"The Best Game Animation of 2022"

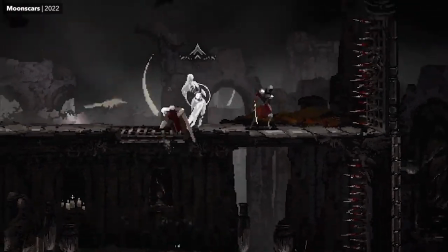4:05 And speaking of snappy attacks, we also got Jackmove,
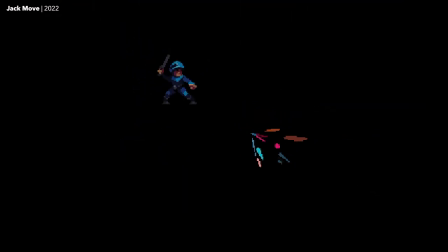4:08 a turn-based RPG with some great style and what might be one of my favorite basic attack animations of the year.
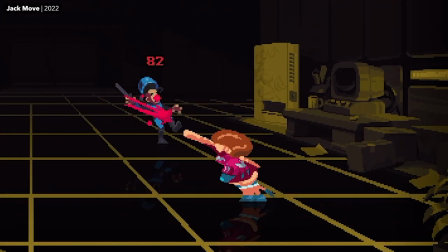4:15 Just look at this punch. BAM! Satisfying.
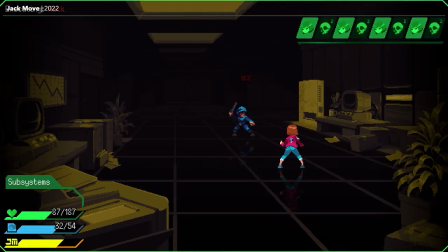4:18 But there were a few particular high points that I want to call attention to, even more so because one of them tried real hard to evade my notice.
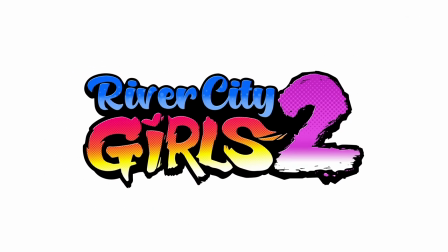4:26 River City Girls 2 Again, the nerve of these people, releasing their game on the 16th of December.
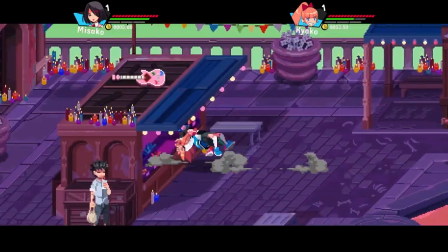4:32 Thought I'd be too distracted trying to get this video finished to notice, did you? Well, your game's animation's great, and I saw it, so...
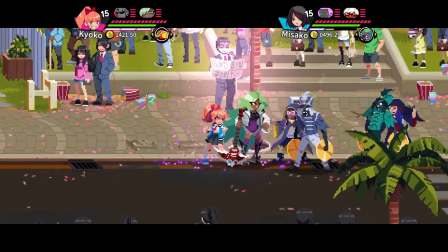4:40 HA! I sang the original game's praises in 2019, and this sequel's animation is just as fun.
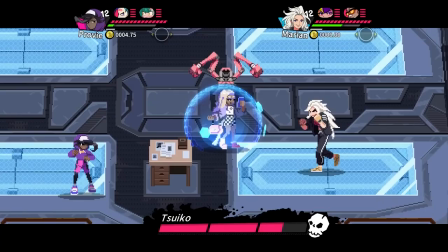4:47 All of those inventive movesets are still here, now with more playable characters and a bunch of new enemies just piling on more animated personality by the truckload.
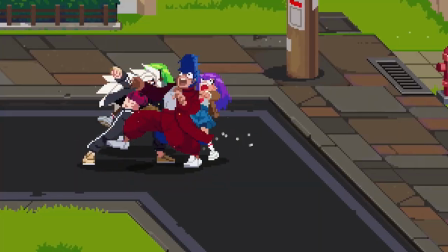4:56 Still the best animation the Kunio-kun series has ever had. And hey, if you want to see even more from this game's animation director,
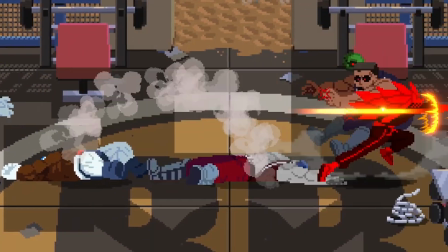5:02 He also somehow found time to make a Vampire Survivors-like Hololive fan game this year, just for fun.
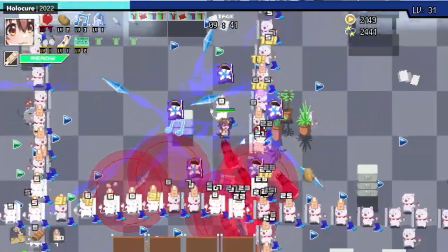5:09 And it turns out it's actually really good, so maybe give that a look too.
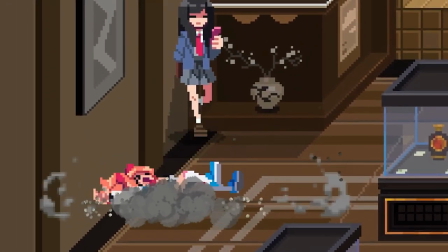5:13 But now that River City Girls has officially failed its stealth check, I am ready to talk about...
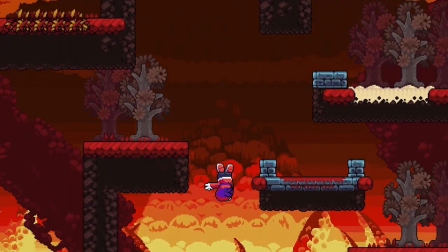5:18 Cursed to Golf. Cursed to Golf is not like a lot of the pixel animation games I highlight here.
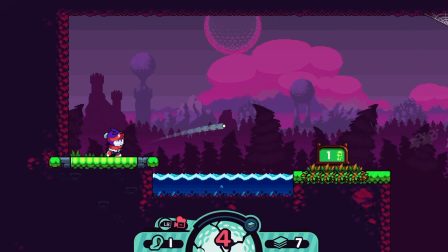5:26 It is not filled to bursting with flashy animation that is demanding your full attention at all times.
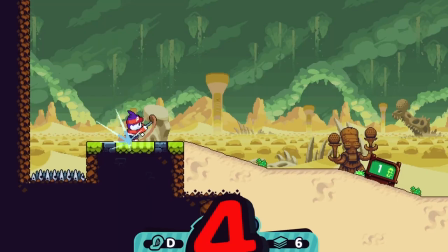5:31 This animation knows when to get out of the way. And that's for the best! You are playing high-stakes purgatory golf.
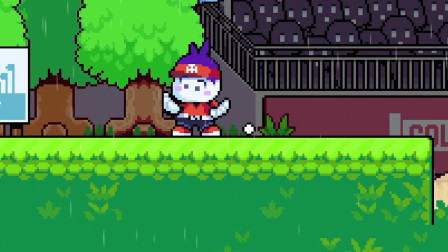5:37 You have bigger concerns. Instead, the animation fills the cracks, and it consistently does so with so much charm and appeal.
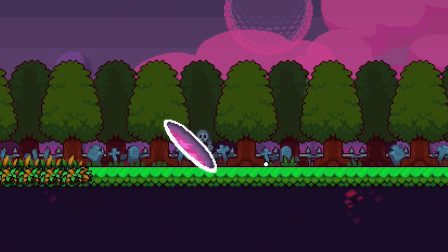5:45 The way you respawn teleport to your ball in a variety of silly ways. This absolutely beautiful ledge teeter.
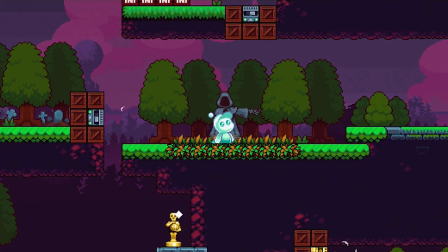5:53 The bounce on your little golf cart. The animation in this game just wants to give you a little smile in between those tense rounds of roguelike golf-for-dead people.
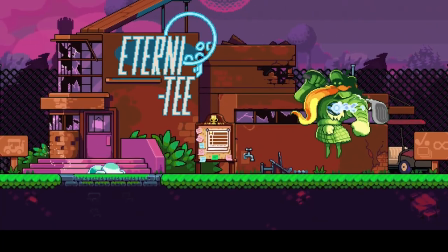6:02 And it does so beautifully. But when it comes to pixel animation games making you smile, well, this year it's pretty hard to top.
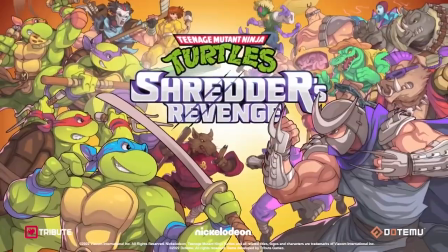6:09 Teenage Mutant Ninja Turtles Shredder's Revenge
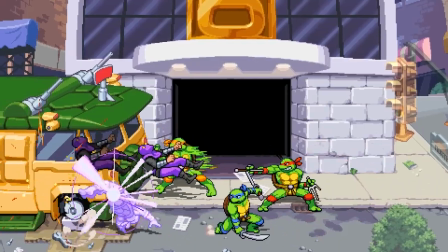6:13 Using animation to create contrast between character personalities is always important.
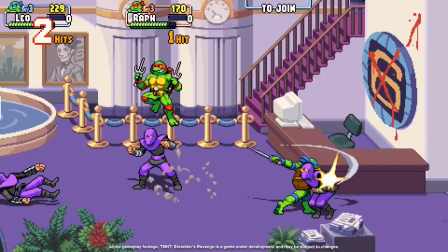6:18 But when your main cast already looks like palette-swapped versions of each other, that need for characterization contrast becomes absolutely critical.
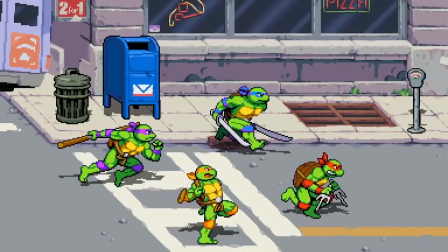6:26 And the animators on this game have risen to that challenge. Just look at how distinct and character appropriate those runs feel.
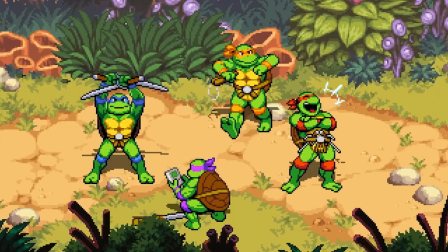6:35 The amount of animated appeal coming off of this game is higher than any previous TMNT game has ever managed, which is no small feat.
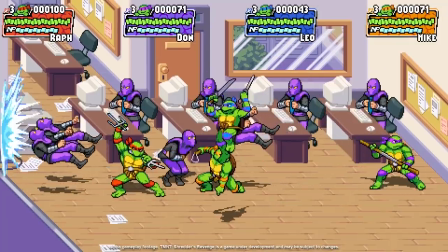6:43 I mean, sure, this game is clearly setting out to deliver a weapons-grade potency of nostalgia for those old 8 and 16-bit turtle beat-em-ups,
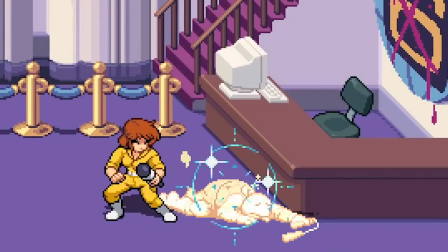6:51 but the amount of animated charm it delivers while doing so, is not a product of mere nostalgia, that is just some quality animation work.
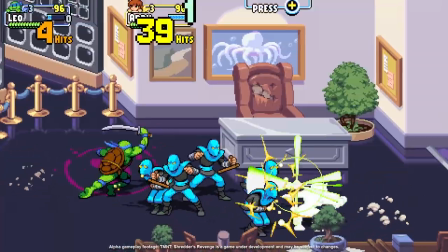6:59 Every part of this game is engineered to delight, animation included, and it succeeds.
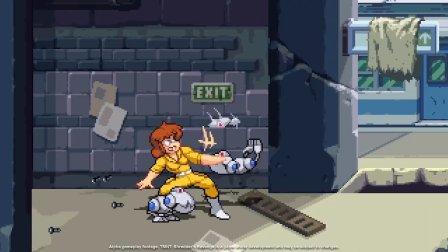7:04 10 out of 10. No notes. But speaking of delightful weirdos, let's move on to our next category!
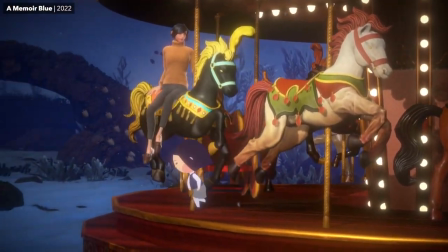7:12 Some games simply refuse to neatly fit into one of my little categories, but we shan't hold that against them.
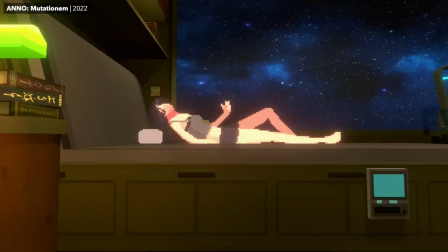7:18 And there were quite a few more vying for a spot in my list this year.
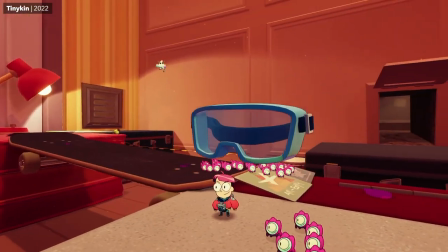7:22 Tinykin, for example, is a wonderful little Pikmin-y platformer with a 2D-3D hybrid look that is just delightful.
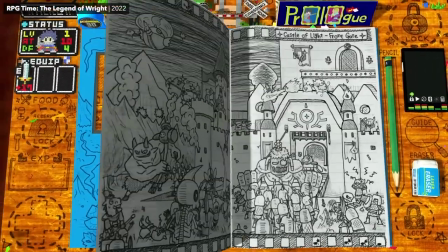7:29 And I don't think I have ever seen a game commit so hard to an aesthetic concept as RPG Time The Legend of Rite.
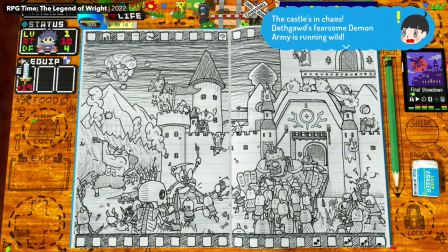7:36 I mean, look at this thing. Bonkers.
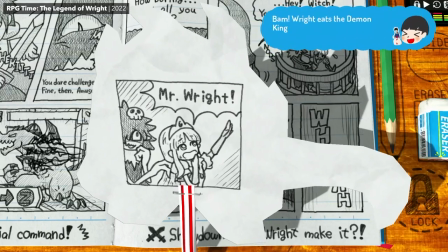7:39 But while both of these games have some very good animation that achieves everything it needs to within each respective game's chosen aesthetic,
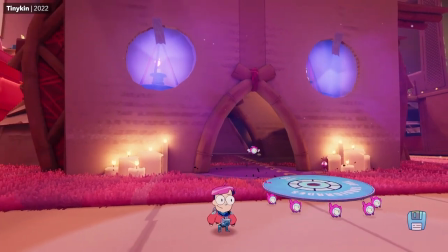7:46 neither of them deliver on animated personality quite like Young Souls.
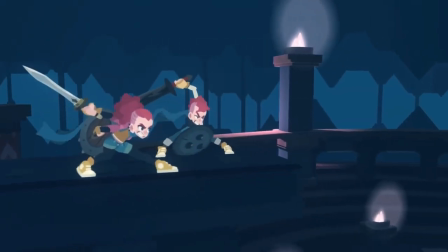7:53 It was, apparently, a very good year for well-animated beat-em-up games. But I can't think of another game that looks quite like this one.
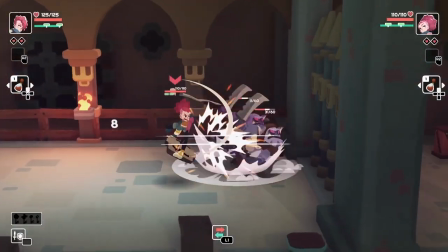8:00 And certainly not with this much style. Or character!
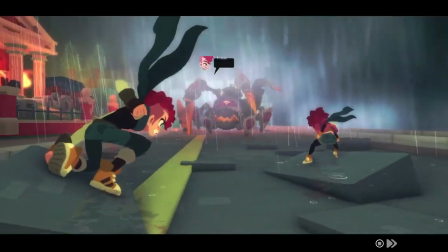8:03 Just a couple minutes after hitting start, I already adored these twins, largely thanks to just how very expressive they are.
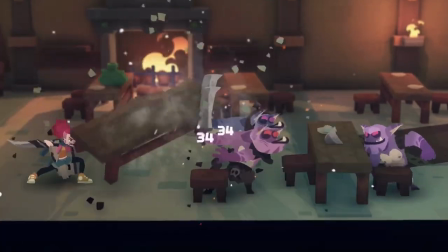8:10 I love how stylistically distinct this game looks in motion.
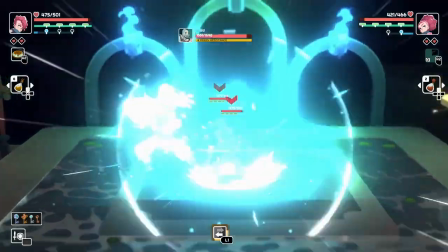8:14 The dynamic pose work, the snappy timing. For such a small team, 1-player 2-player studios sure have managed to make this 2D-3D hybrid look good.
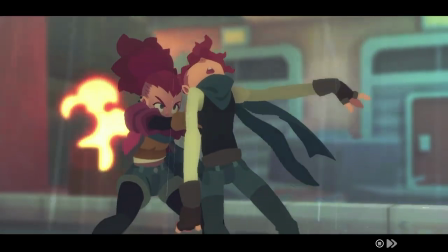8:23 Another little studio I apparently need to start watching more closely.
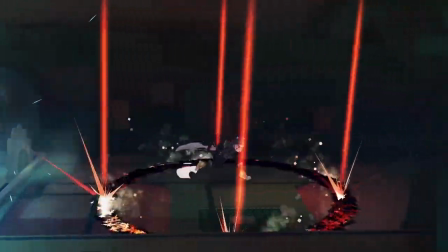8:26 If you are into the idea of a co-op beat-em-up with a chip on its shoulder, a slightly more serious tone, and personality to spare, young souls will deliver.
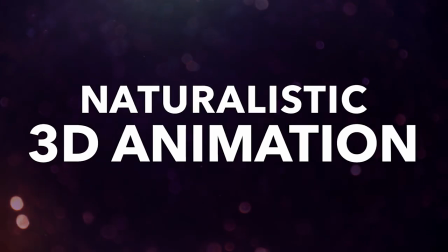8:36 But okay, enough dabbling in 3D, let's go ahead and dive all the way in. Because we have got a lot to talk about.
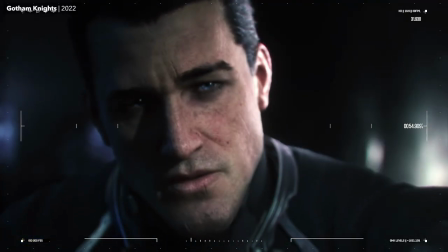8:44 And let's go ahead and start with the heavy hitters, the triplest of the A's.
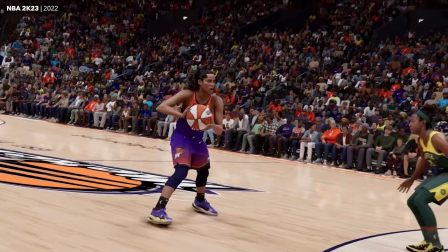8:48 Because every year brings us a bunch of new, big-budget games vying for the throne of most high-fidelity, realistically-rendered human-character animation.
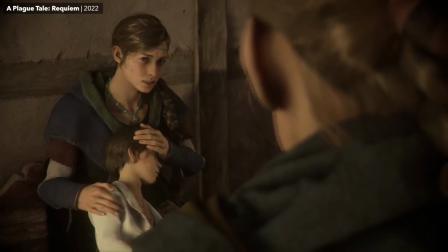8:57 This year, we saw a very impressive showing from Asobo with A Plague Tale Requiem.
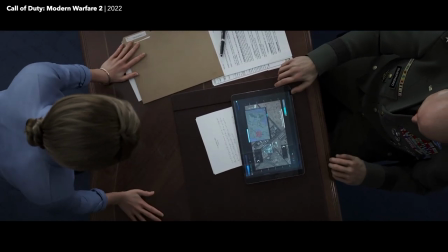9:02 And the remake of Call of Duty Modern Warfare 2 showcased some more impressive pre-rendered work from Blur Studios.
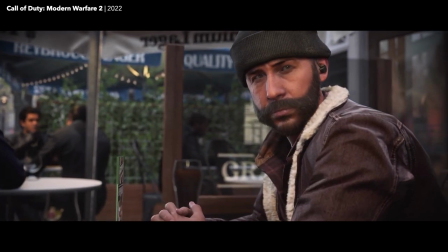9:08 And their in-engine stuff was certainly no slouch either. It never is.
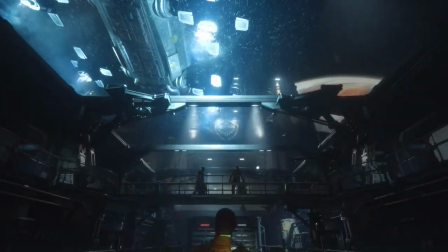9:12 But in 2022, it is pretty hard to top Striking Distance Studios' in-engine results in the Callisto Protocol.
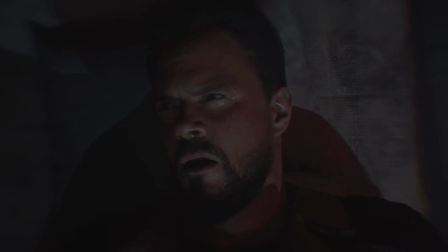9:21 The thing about attempting photorealistic human animation is that it's not just an animation challenge.
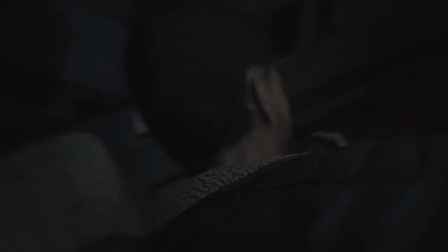9:27 Animation like this is a true multidisciplinary feat.
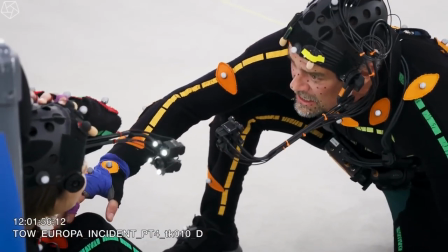9:30 Because you can capture an actor's physical and facial performance and polish that animation data to a near-perfect recreation of reality,
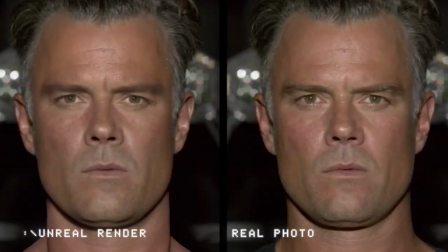9:38 but without good lighting and good shader work, without skin that reacts to light or creases in just the right ways,
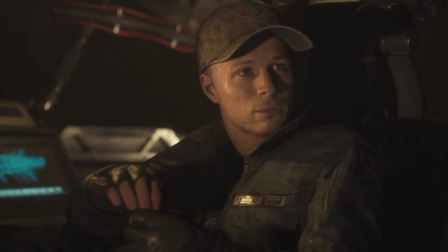9:45 without eyelids that deform in just the right way as the pupil moves beneath them,
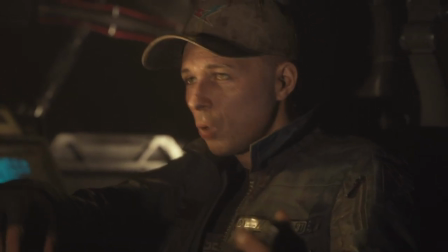9:49 without all that extremely good technical artistry from very skilled specialists, the whole thing can break at any moment.
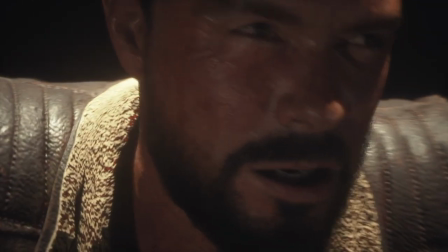9:56 And the results this team has managed in these cinematics, in real-time cinematics no less, are quite impressive.
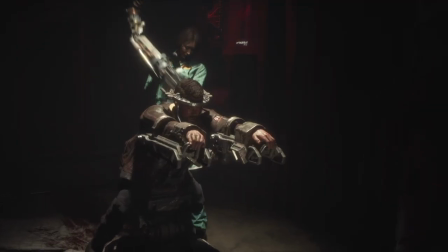10:03 Of course, when your goal is to present a perfectly real-looking CG human,
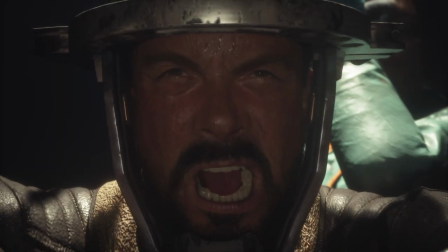10:07 no matter how skilled the artists or impressive the tech, there is still no avoiding the uncanny. Fortunately, that doesn't always have to be a bad thing. Which brings us to the quarry.
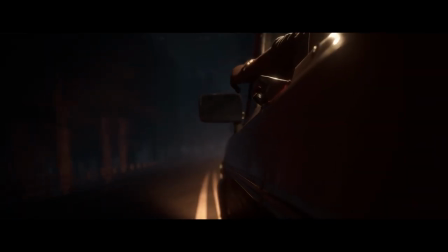10:20 Supermassive Games has been delivering some really impressive work with the Dark Pictures Anthology,
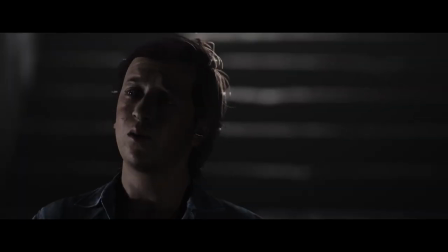10:25 and it's frankly silly that I haven't given that work a mention in these annual roundups sooner.
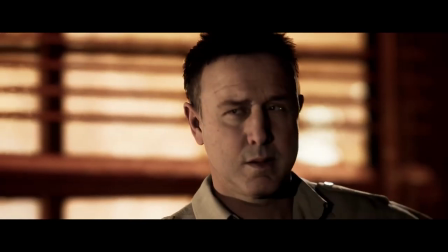10:30 Now these games are not going to fool you into thinking you are looking at live actors filmed on a set.
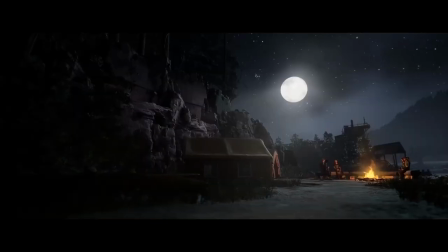10:36 I mean, neither are Callisto Protocol or Call of Duty. That's not my point.
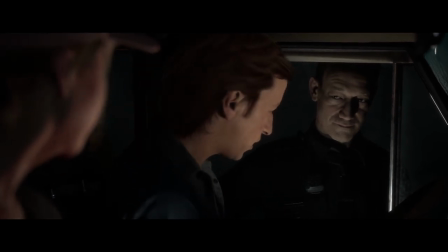10:39 I'm saying that in Supermassive's genre horror games, it doesn't matter that the characters look a little uncanny.
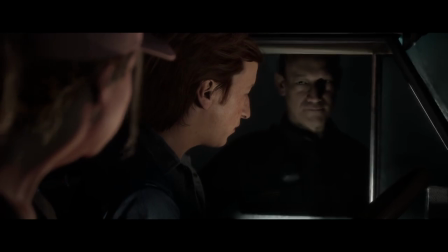10:46 Because the uncanny is what these games thrive on.
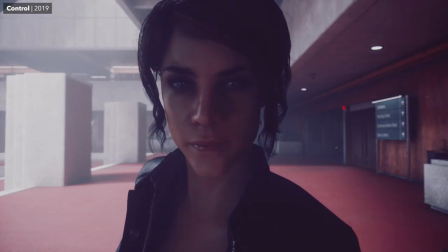10:50 As I said in 2019 of Remedy's work in Control, when the entire vibe of the game is off-kilter by design,
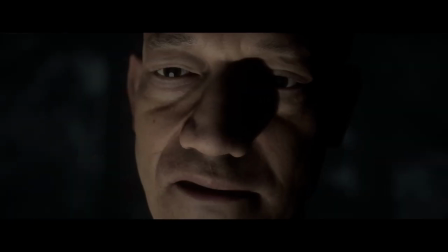10:57 a realistic human character feeling slightly unsettling only feeds into that vibe.
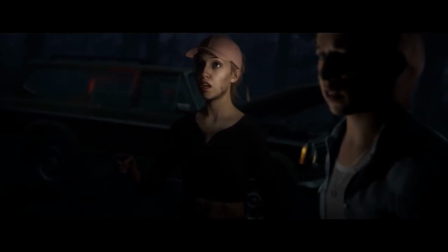11:02 These actors are delivering some fantastic genre acting.
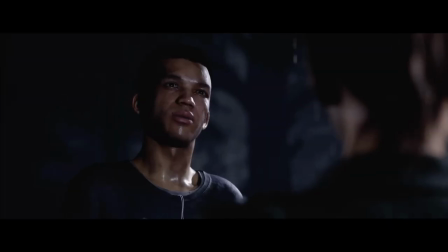11:06 The lighting and cinematography are on point. it is just effective work from a studio that has gotten very good at turning limitations to their advantage.
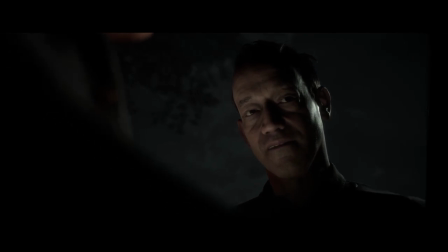11:15 Naturalistic 3D animation doesn't have to look as expensive as possible to be great, and to further demonstrate that fact, let's talk about Sifu.
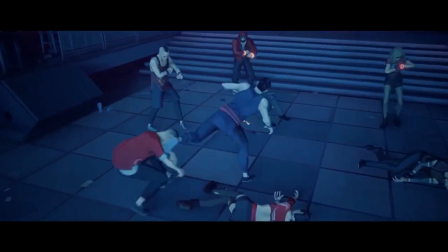11:25 So many games have taken influence from martial arts films over the decades, but I've never played a game that actually felt so much like one.
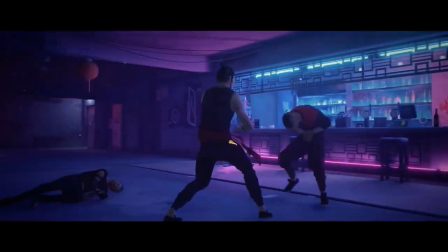11:33 And not because it replicates the aesthetic or fighting styles, although this game certainly does those things too,
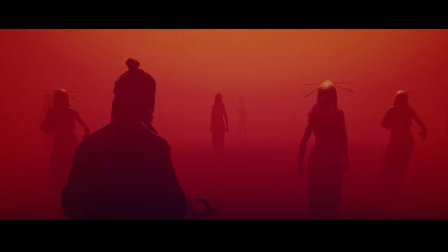11:38 but because it captures the moment-to-moment narrative of combat choreography in those films.
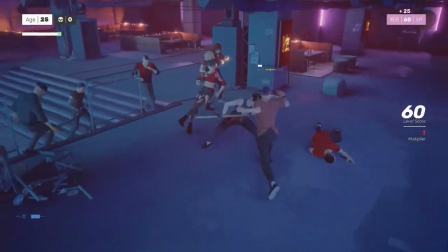11:44 The precisely tuned flow of picking apart a wave of oncoming attackers one after another.
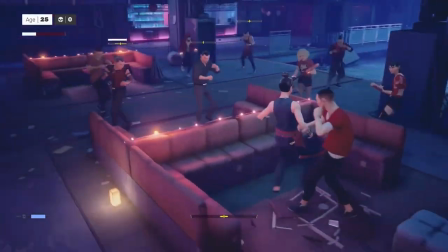11:49 The rapid succession of problem, solution, problem, solution.
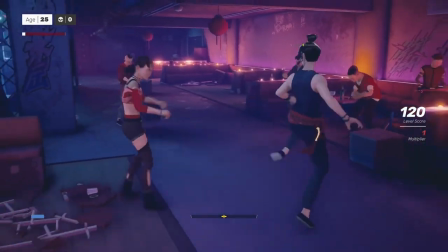11:54 The importance of improvisation, and the ways that the environment shapes every encounter and offers unique solutions to that non-stop barrage of new threats.
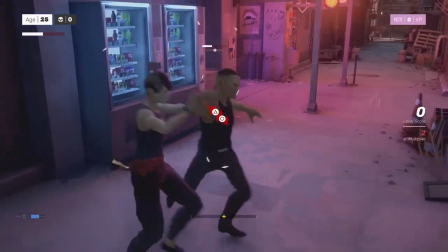12:02 The animation on all of these moves looks great.
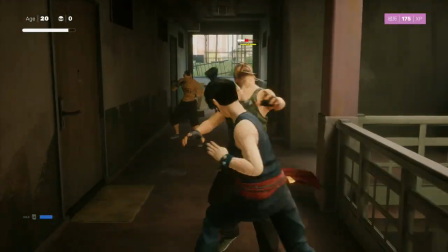12:05 The mocap has been pushed and exaggerated in all of the right ways to sell the speed of these actions without losing that sense of grounded physicality.
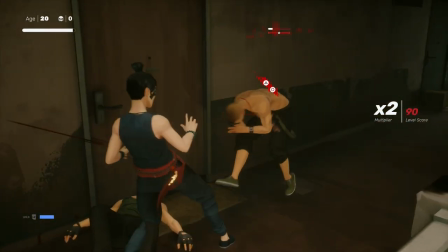12:14 And they've done some really fantastic cinematography work, using the gameplay camera to frame the action and emphasize impacts.